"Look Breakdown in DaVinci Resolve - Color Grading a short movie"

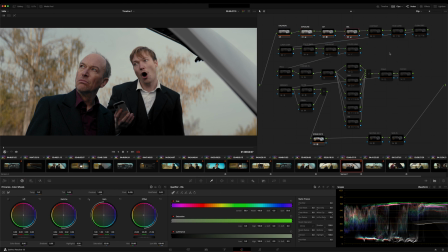4:10 Next note here is my balance this is only for color correction on the bottom behind the LUT I have two of my helper LUTs. These LUTs are only intended to assist with a color correction this one
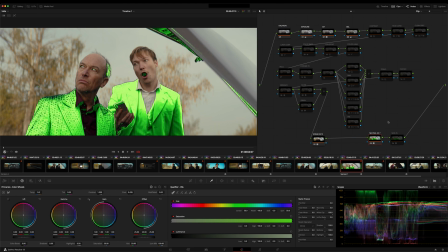4:22 shows me the neutrals in the shadows and this one the skin tones.
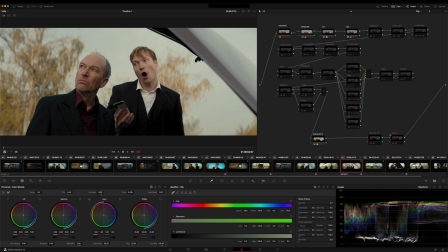4:27 With the help of these LUTs I can quickly correct my image very easy. Nothing special, very straightforward.
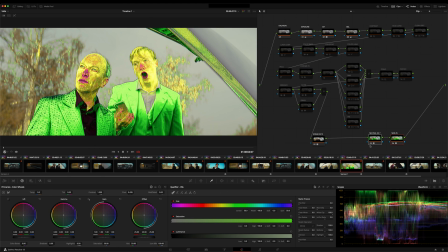4:34 You can build such LUTs by your own. It's not hard. Or you can download them for free.
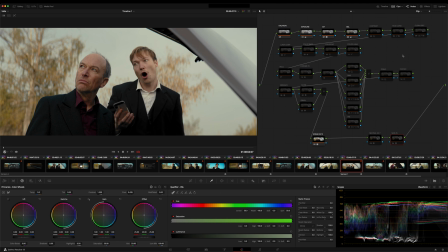4:41 Link is in the description. Now I want to apply contrast. For this I use one of my film contrast curves. This curve contains just contrast. I created this curve manually from a scan. Here I use only 20% of the contrast curve. Otherwise it would be way too strong.
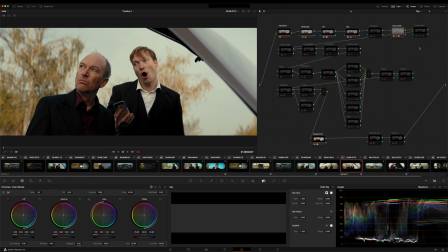5:00 Since a film curve only reflects the contrast of the scan but also changes the chromaticity in the mids. I made a matching gray patch. This of course also only to 20% in the key output. Normally I have this two node burned in a LUT.
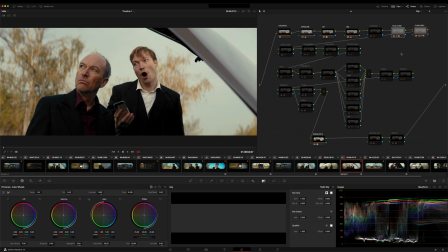5:18 But I wanted to show you not only the LUT but the curves for a better understanding what's going on. I can use these curves as a kind of IDT too. Let me show you what they do.
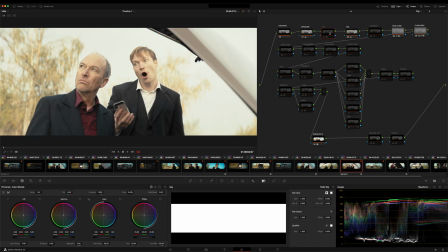5:31 If I switch off the IDT and the corresponding exposure node and the
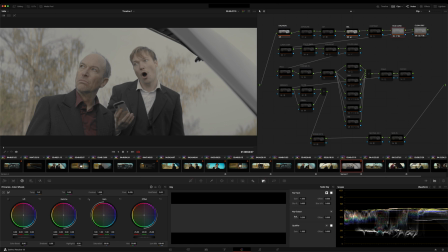5:36 print LUT and then set the two film curves to 100%,
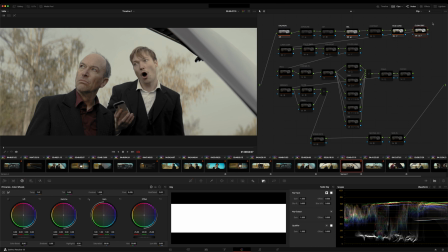5:42 I have a film contrast. These film curves are optimized for Aeroxy, but I also have some for DaVinci white gamut. But in this grading, I want to use these curves rather supportive. So I turn on again the IDT exposure and the
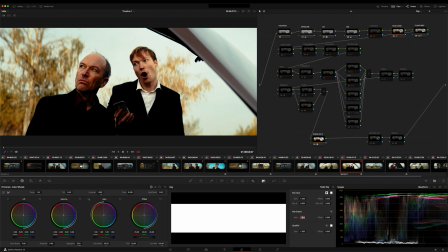6:01 print LUT and reduce the output of the curves again to 20%.
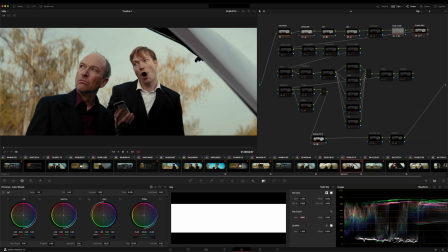6:08 Okay, but the image is too harsh for me,
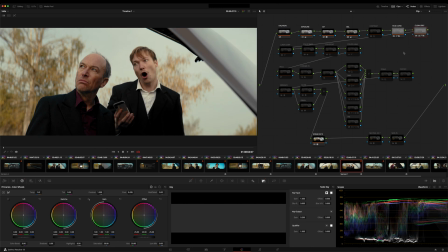6:11 especially in the shadows. and that's why I now work a bit against the film curves here in a note in front of.
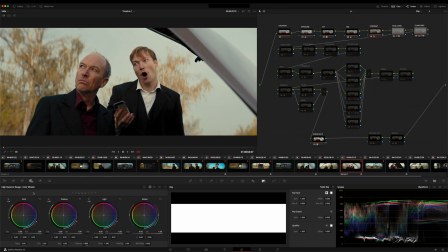6:19 Here I have simply taken back the contrast in the HDR wheels and adjusted the pivot a bit. That's it. Just let me show you the contrast changes other on the film curves and this contrast compensation note.
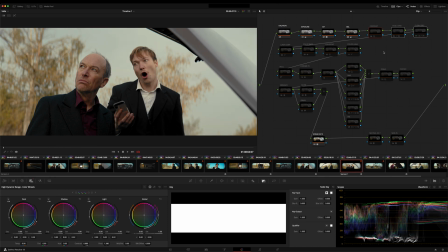6:34 Off and on. Off. On. Very subtle but effective contrast changes. In the next node, I lifted the deep shadows a bit with a little luma compression because I wanted to introduce a bit more details in this area.
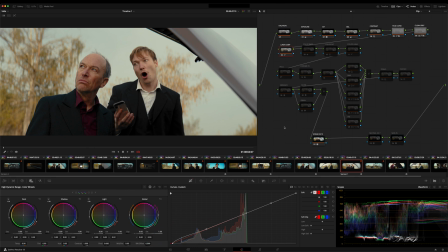6:49 Again, it's a very subtle change.
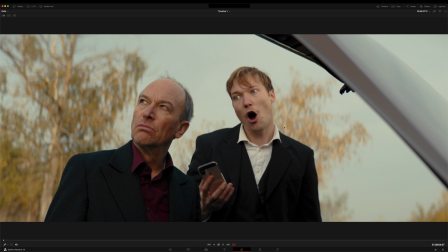6:51 But if I show you a big screen and turn this node on and off, you can see the difference clearly.
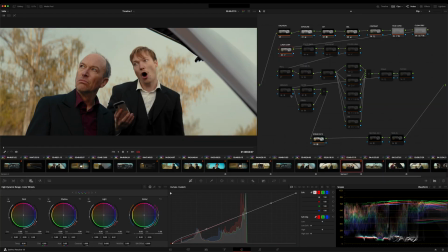6:59 Now the contrast looks good to me. Let's do some color work. For this, I have this row of nodes, but instead of arranging them in a parallel node stack, I connected them in series. Why? Quite simple.
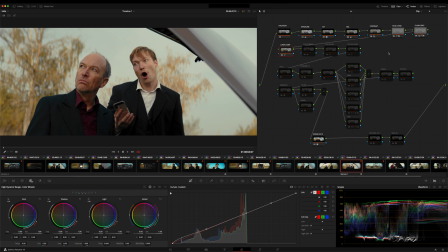7:14 This way, I can make sure that I edit the U first, then make some adjustments to those changes if necessary, and then adjust the situation for individual colors on this again afterwards. And as I said, this is one of my more very simple node trees.
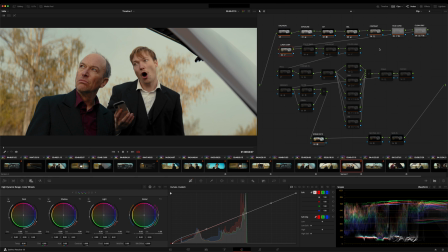7:33 I don't always do it this way, but here I wanted to keep it simple and in a serial note structure. On the color base note, I did some changes in the mids by using the gamma in the primaries just to pull out a bit of that reddish-magenta. That's it.